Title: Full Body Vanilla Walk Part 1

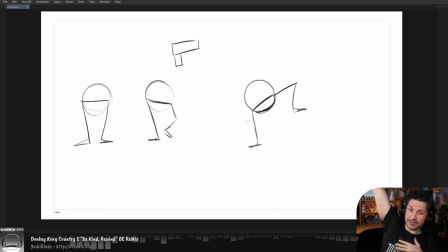My body rotates to help it reach even higher. This is an energetic walk. The character's body is putting energy into the walk to help the leg be more active. So we've got those two choices to go with.
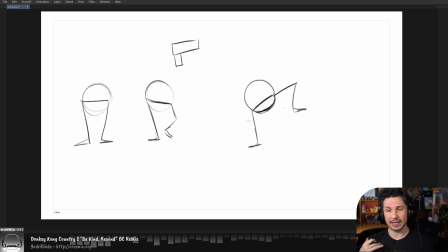Once again, look at your reference for this and study which way your reference is having that walk. In general, for vanilla walk, is typically the lazy method because it is the body just
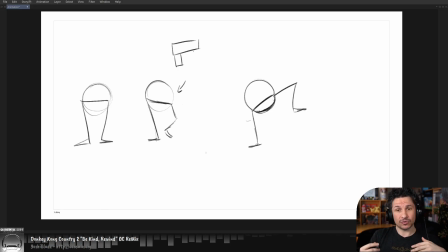doing the minimum amount of work that it needs to. So it drops on the side that is lifting up off the ground here.
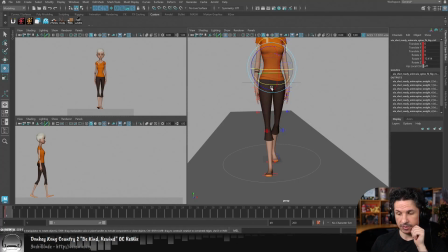Now, on a contact pose, which way do we drop it?
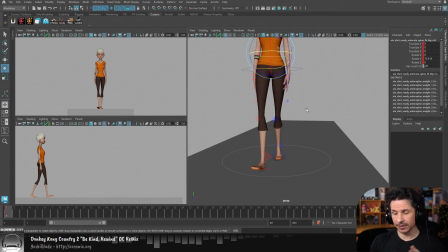Well, the very important thing, and we're going to cover this again later, the very important thing to keep in mind is that the contact pose, there is no weight on the contact leg yet. This foot has just touched the ground. Literally, this is the contact pose. The moment it goes, tink, touches the ground.
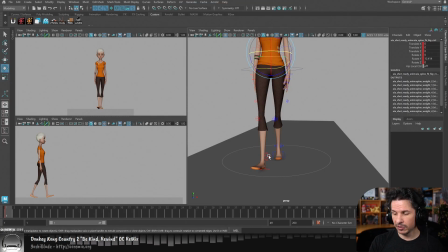If there's no weight in that leg yet, the pose before it, if we imagine that, would have been up here.
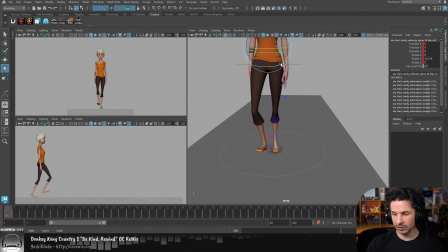That means that hip would have been dropped on that side, like that, if we're doing the lazy method. So on the contact pose, since there's no weight on that foot that hasn't affected the walk in any way yet,
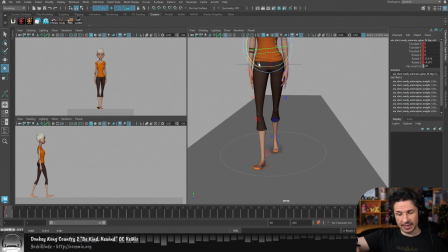the weight is still going to be rotated like so, with the supporting leg, the back leg, being the thing that's pushing up into the hip right there. So we're going to have that angle through there.
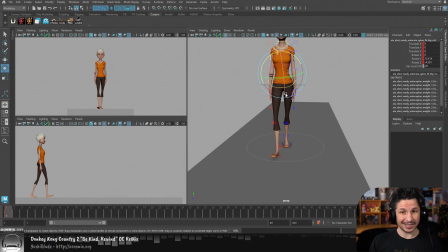So we've got those rotations, and now we just need the rotate X. Rotate X in a walk, there really isn't any. Not really, not for a vanilla style walk. If there was, you'd see people walking like this down the street.
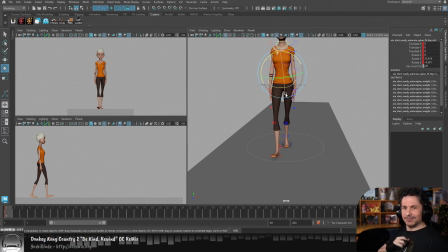Just do this in your chair for a little bit. Just bend your chest forward and back as you sit here. You're going to notice you get out of breath very quickly because your body is essentially crushing your lungs in and out, and you can't breathe properly. Our bodies don't do that.
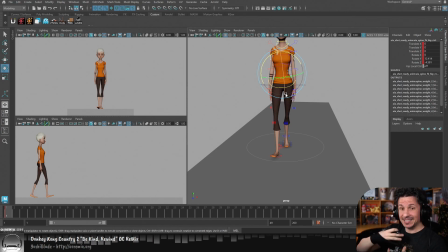When we're walking, our spine, which is a column, it is a support, is just stiff, and we might have a tiny little bob in our spine, but very, very subtle.
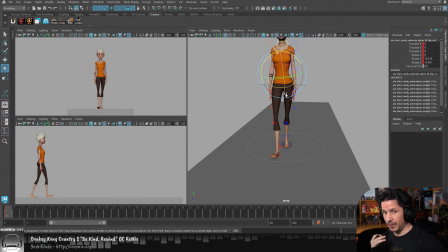Overall, we just lean forward. We just kind of go, tuk, and then we walk, and we rotate, but we don't do this. Not with our spine, at least. So, rotate X, I'm going to leave alone for this.
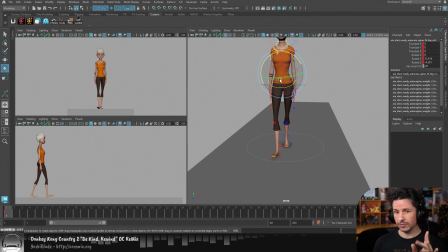Now, you'll notice what I did here is I thought through each axis for the hips here. I thought, okay, what does the rotate Y do? What does the Z do? What does the X do? This is something that is very important whenever you're posing anything, is you want to think of every axis in a shot and what should be happening with it.
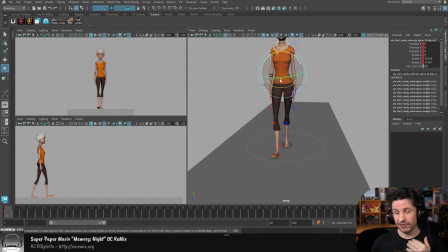If you don't, it's very easy to fall into the trap of just forgetting to animate something completely and missing out on an entire element of your shot. So, in this case, I went through all of my rotations.
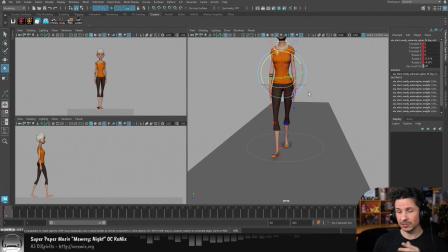Now, I should also go through all of my translations. So, side to side, up and down, forward, back. For that, I'm going to be doing that on the cog, because that's going to be my global mover control. I'm not going to be moving the spine. So we've already done the forward motion.
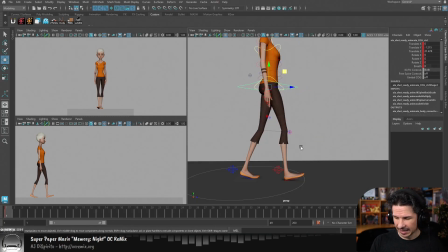I'm going to have to readjust it here. And I actually think I could probably make this step a little wider, honestly. Just to make it a little bit more dynamic. Otherwise, she's going to look like she's shuffling. I'd rather have the steps slightly wide than slightly too narrow.
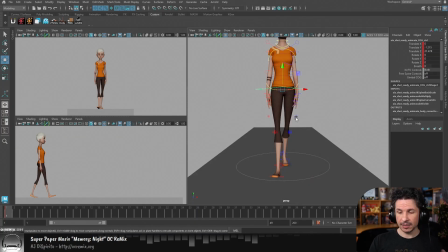So for the walk here, the first thing in terms of translation is going to be the side to side.